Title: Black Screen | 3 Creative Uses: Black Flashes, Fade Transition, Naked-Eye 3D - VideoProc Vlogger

Let's learn the uses of the black screen. In a previous tutorial, we've discussed how to use the black screens as a text background,
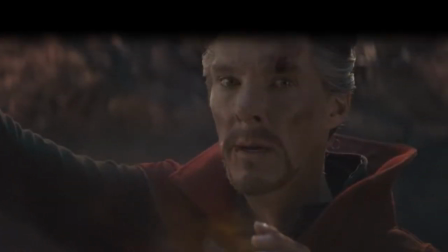0:10 black curtain opening, and a somatic black bar.
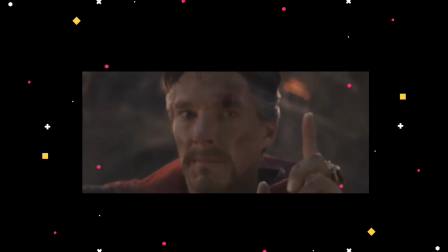0:18 If you haven't watched that tutorial, we highly recommend you to check it out by clicking on the upper corner.
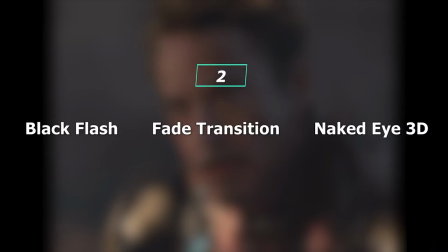0:26 In today's tutorial, we'll show you three more creative uses of black screens and how you can achieve them step by step. So now, let's get the video started.
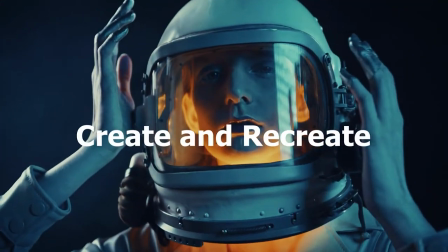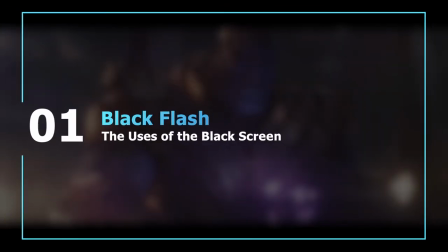The black flicker effect can make a video feel more rhythmic.
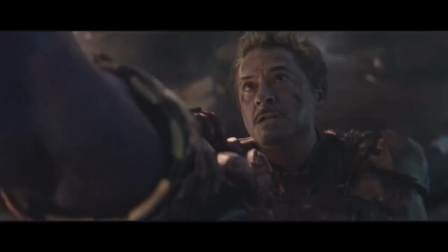0:58 It can help us motivate and emphasize the highlights. And this effect is easy to do.
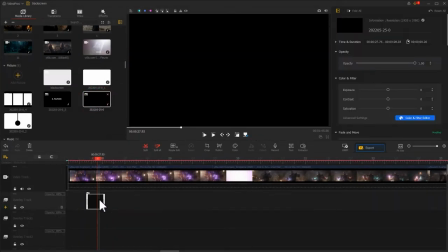1:05 We just need to add some solid black images to a complete and continuous video.
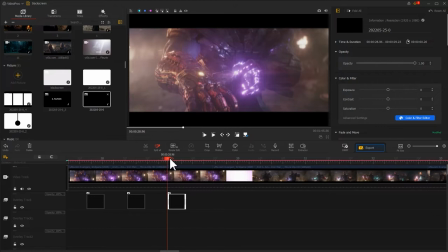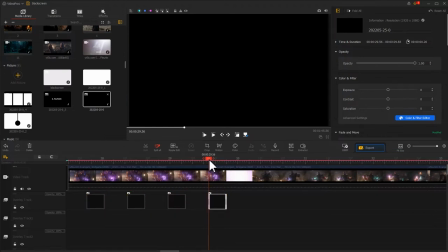1:20 We can make all the black images with the same duration and keep the regular intervals.
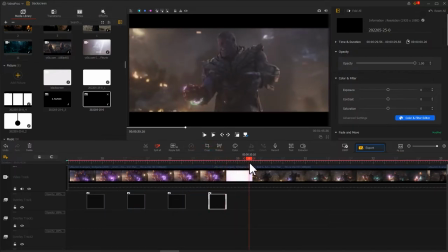1:26 We can also adjust the intervals of the black images based on the video rhythms.
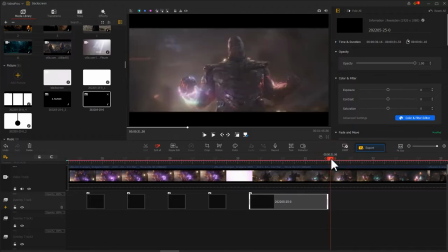1:33 For example, I want to make black flickers go slow to fast, then I need to set the durations shorter
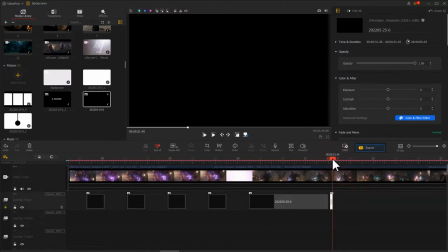1:43 and arrange them closer to each other.
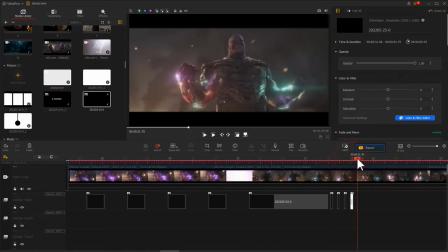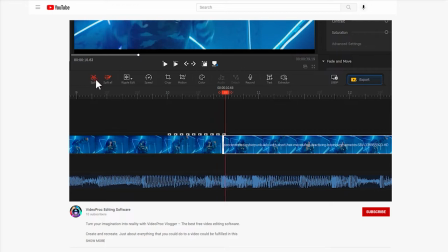1:54 In our channel, we've made a detailed guide on how to create the black flickers effect.
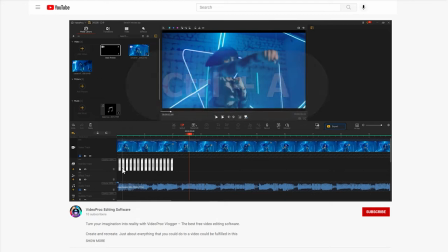2:01 Simply click on the upper corner to watch the tutorial.
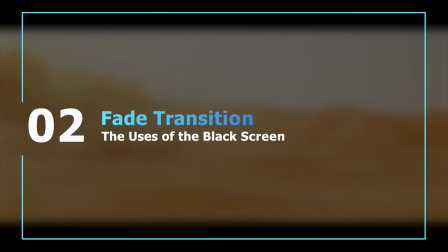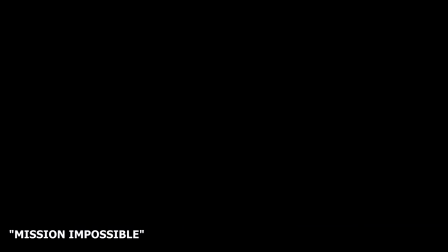2:12 The black screen is widely used as a transition in films.
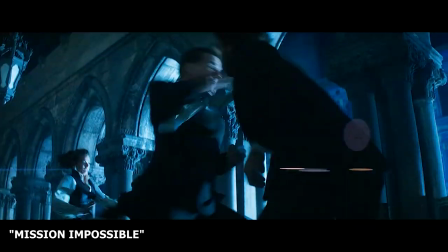2:17 It can tell the relationship or transitions between the previous and the next scene.
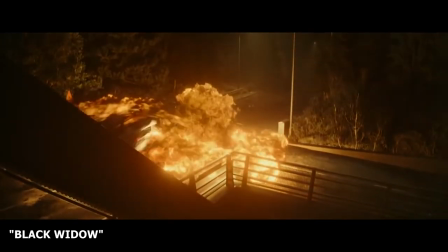2:23 It can be used for implying the passage of time.
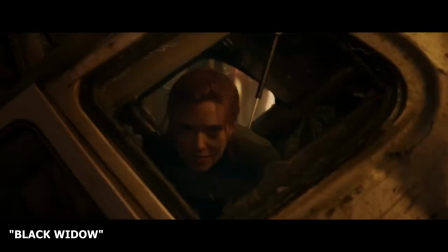2:27 Surely, suppose the combination of two clips in your video doesn't look smooth.
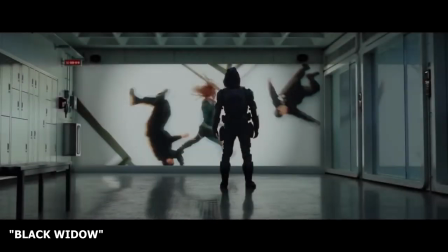2:33 Using a black screen as a transition is often a great option.
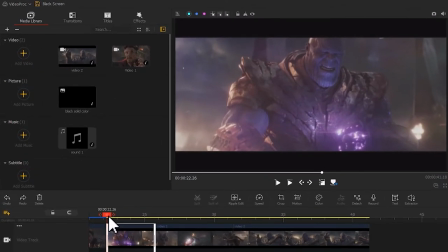2:38 In VideoProc Flagger, all we need to do is to open the transition panel,
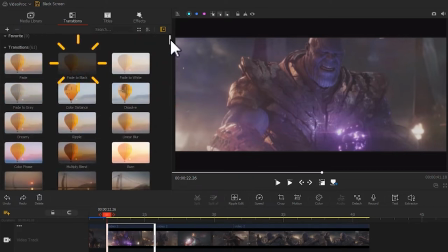2:44 find a fade to black transition, and drag it to the timeline.
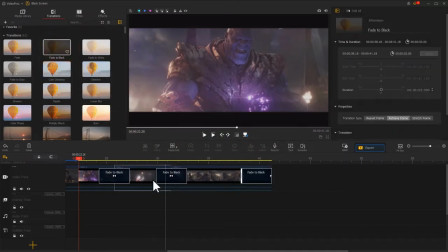2:53 We can also adjust its duration based on our need.
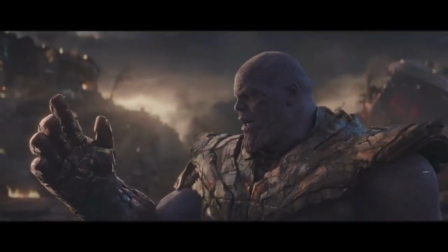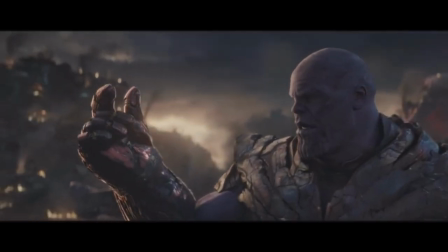3:12 The video now looks more engaging, isn't it?
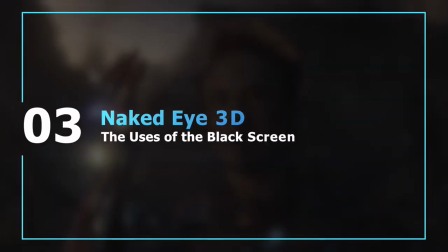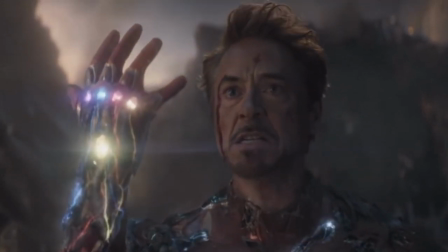3:22 Let's firstly have a look at how we can turn this regular video into a naked-eye 3D video.
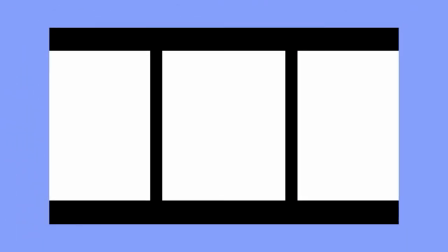3:29 Actually, we just need to add an image with frames to the upper part of the regular video,
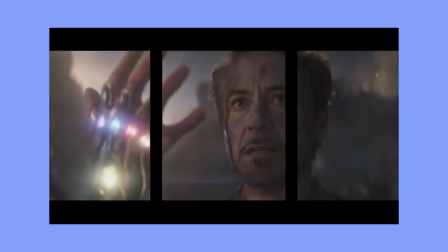3:36 blend them with a blend mode feature.
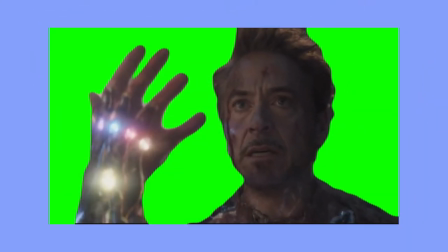3:39 Then we overlapped it with a green screen video that shows the subject of our regular video.
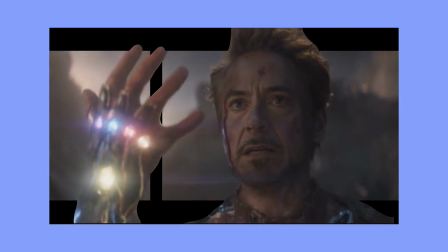3:46 Key out the video background, we can get a desired effect. Let's come over to VideoProc Flagger.
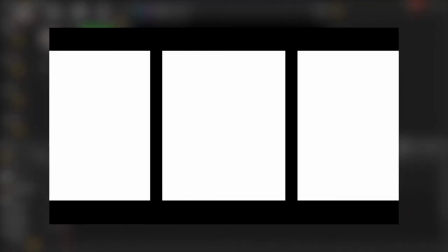3:54 Let's create an image like this. Click on this icon.
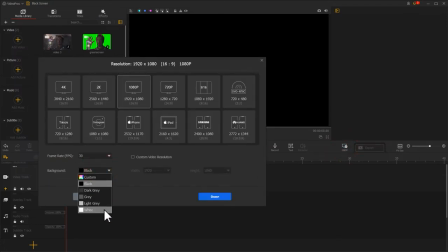4:00 Go to background, and here we change the color to white. Hit down to go back to the main interface.